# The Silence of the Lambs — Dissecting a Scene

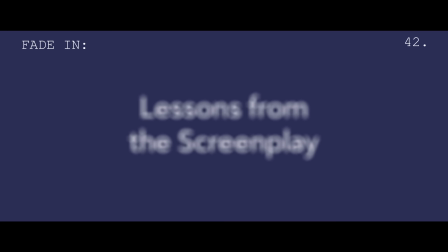Hi, I'm Michael. This is Lessons from the Screenplay.
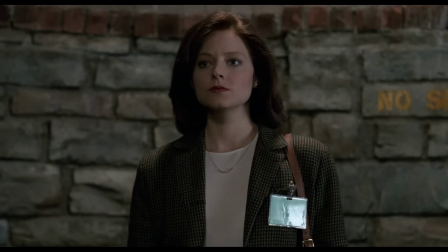The Silence of the Lambs is a thrilling film in many respects, but we tend to remember it for one particular thing.
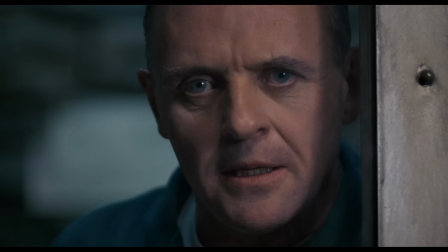A census taker once tried to test me. I ate his liver with some fava beans and a nice Chianti.
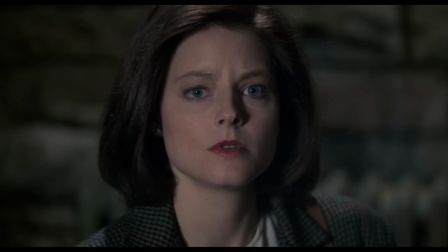The tense, fascinating scenes between Clarice Starling and Dr. Hannibal Lecter.
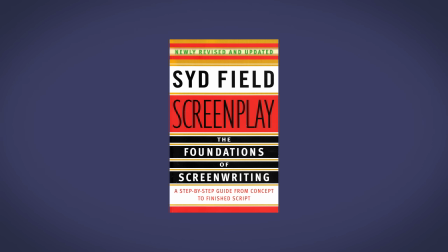According to Sid Field, author of Screenplay, this should come as no surprise.
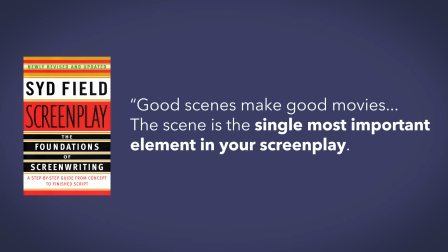Good scenes make good movies. The scene is the single most important element in your screenplay. It is where something happens, where something specific happens, the place in which you tell your story.
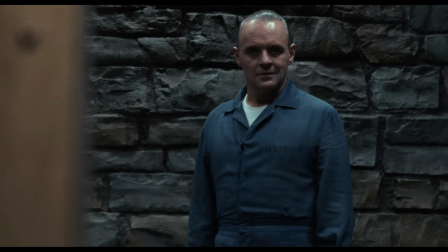Each of the 4 face-to-face interactions between Clarice and Dr. Lecter are not only pieces of a larger narrative, I'll help you catch him, Clarice.
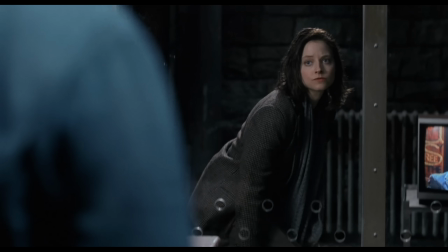They are stories unto themselves.
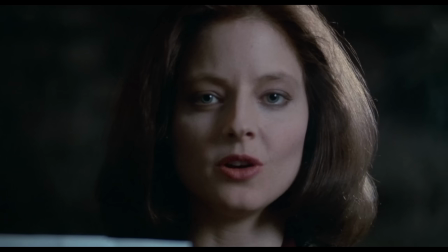So today I want to look at the anatomy of one specific scene, the 3rd interaction between Clarice and Dr. Lecter, to examine how this scene follows the same 3-act structure found in most Hollywood screenplays,
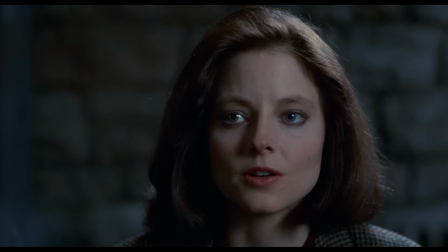and to explore how this structure ensures that the scene is fulfilling its greater purpose in the narrative. Let's take a look at The Silence of the Lambs.
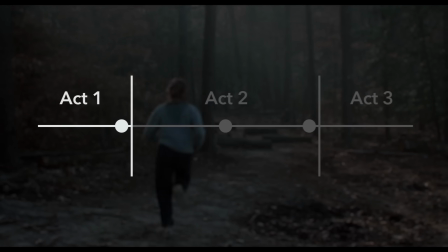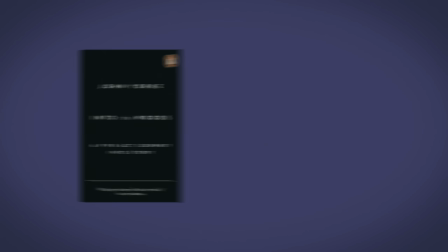In his book, Into the Woods, John York writes, "Scenes, like acts and like stories,
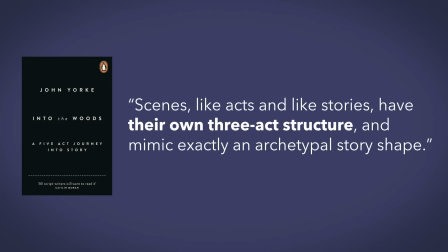have their own 3-act structure, and mimic exactly an archetypal story shape.
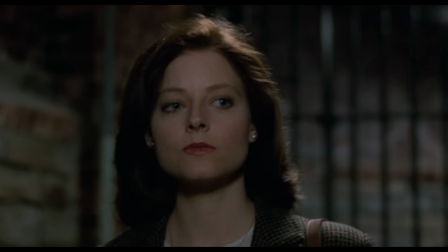In a conventional screenplay, the first act is where we're introduced to the protagonist, usually meet the antagonist, and learn the information we need to follow the story.
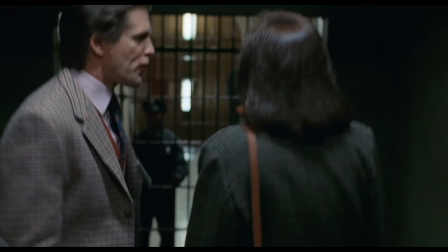The same is true for the first act of a scene. It's all about establishing the information we need to follow the story of this scene.
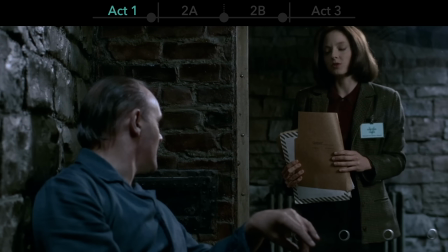But by the 3rd scene between Clarice and Dr. Lecter, we've already met the protagonist and antagonist of the scene.
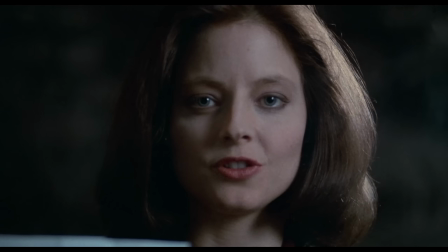So rather than serving as an introduction to the characters themselves, the setup is an introduction to their desire.
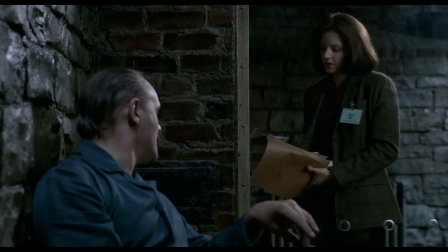Desire is the driving force behind every dramatic scene. In this scene, Clarice wants Lecter to share his insight on the serial killer she's trying to track down.
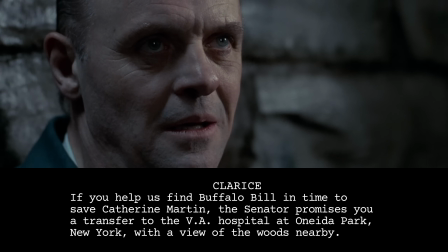If your profile helps us catch Buffalo Bill in time to save Catherine Martin,
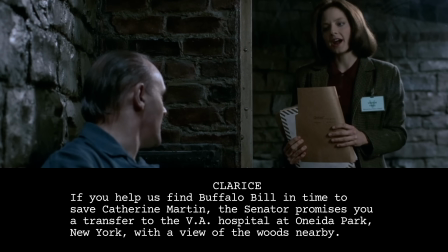the senator promises you a transfer to the VA hospital at Oneida Park, New York, with a view of the woods nearby.
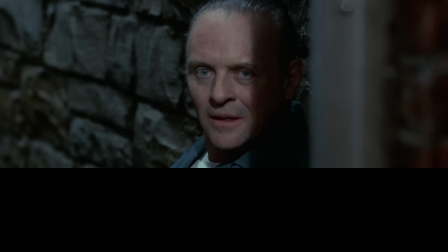Maximum security still applies, of course.
Lecter is tempted by the offer, and Clarice feels like she has the upper hand.
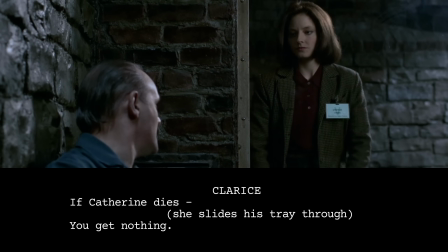Catherine Martin dies, you get nothing.
But if he simply agreed, the scene would be boring.
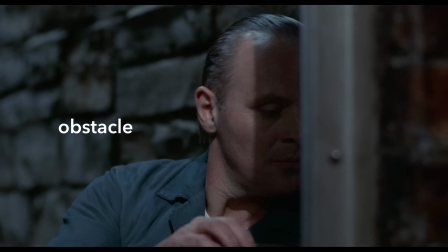The drama of the scene comes from the obstacle standing in the protagonist's way.
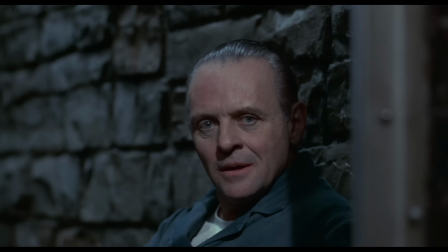In this instance, the obstacle comes as Lecter makes a counter-demand, an interruption to her plan that creates the inciting incident of the scene.
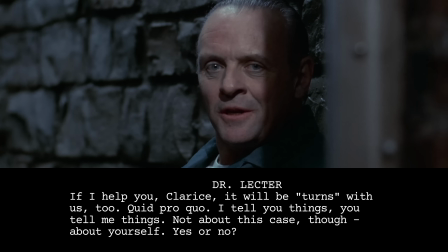If I help you, Clarice, it will be turns with us too. Quid pro quo.
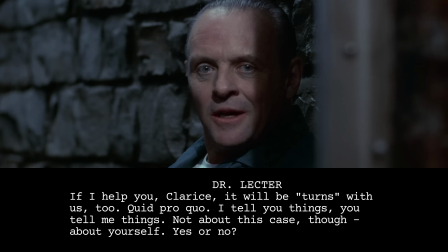I tell you things, you tell me things. Not about this case, though. About yourself.
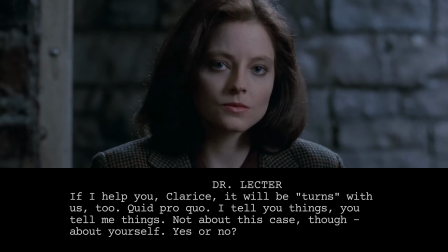Quid pro quo. Yes or no?
Now there's drama.
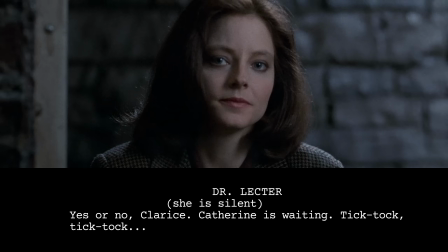Yes or no, Clarice? Poor little Catherine is waiting.
Part of what makes this a scary proposition are the antecedents of the scene.
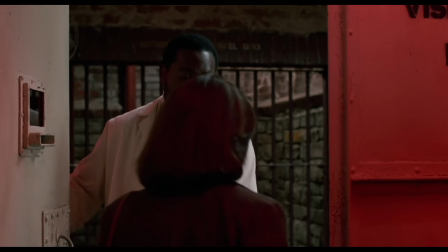All the information the audience has been given about how dangerous Dr. Lecter is.
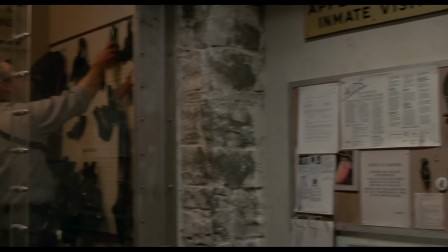Clarice has seen the precautions the asylum staff take when dealing with Dr. Lecter, and she's been warned outright not to engage him on a personal level.
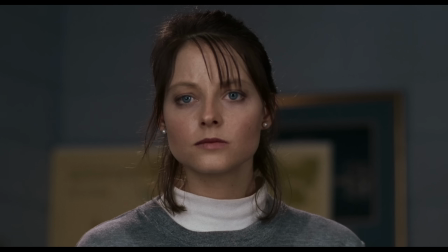Be very careful with Hannibal Lecter. And you're to tell him nothing personal, Starling.
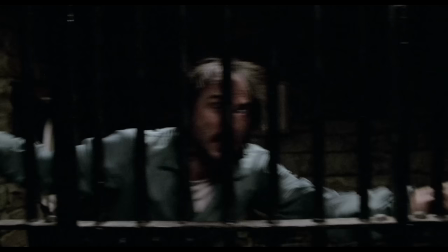Believe me, you don't want Hannibal Lecter inside your head.
In fact, we've heard that Dr. Lecter caused one of his fellow inmates to kill himself simply by talking to him.
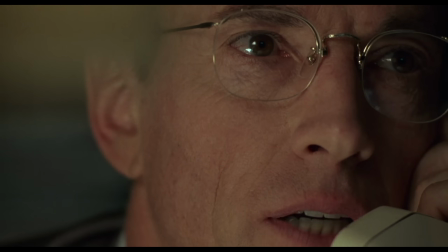The orderly heard Lecter whispering to him all afternoon and Miggs crying. They found him at bed check.
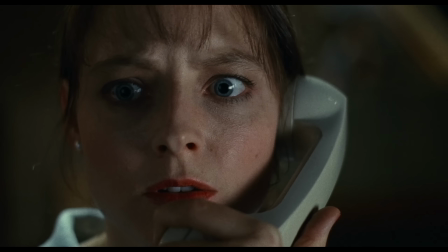He'd swallowed his own tongue.
So now the protagonist must make a choice.
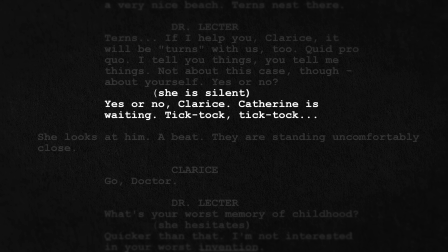Follow the rules and protect herself, or volunteer personal information to a sophisticated, manipulative serial killer.
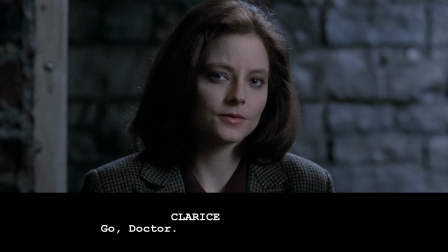Go, Doctor.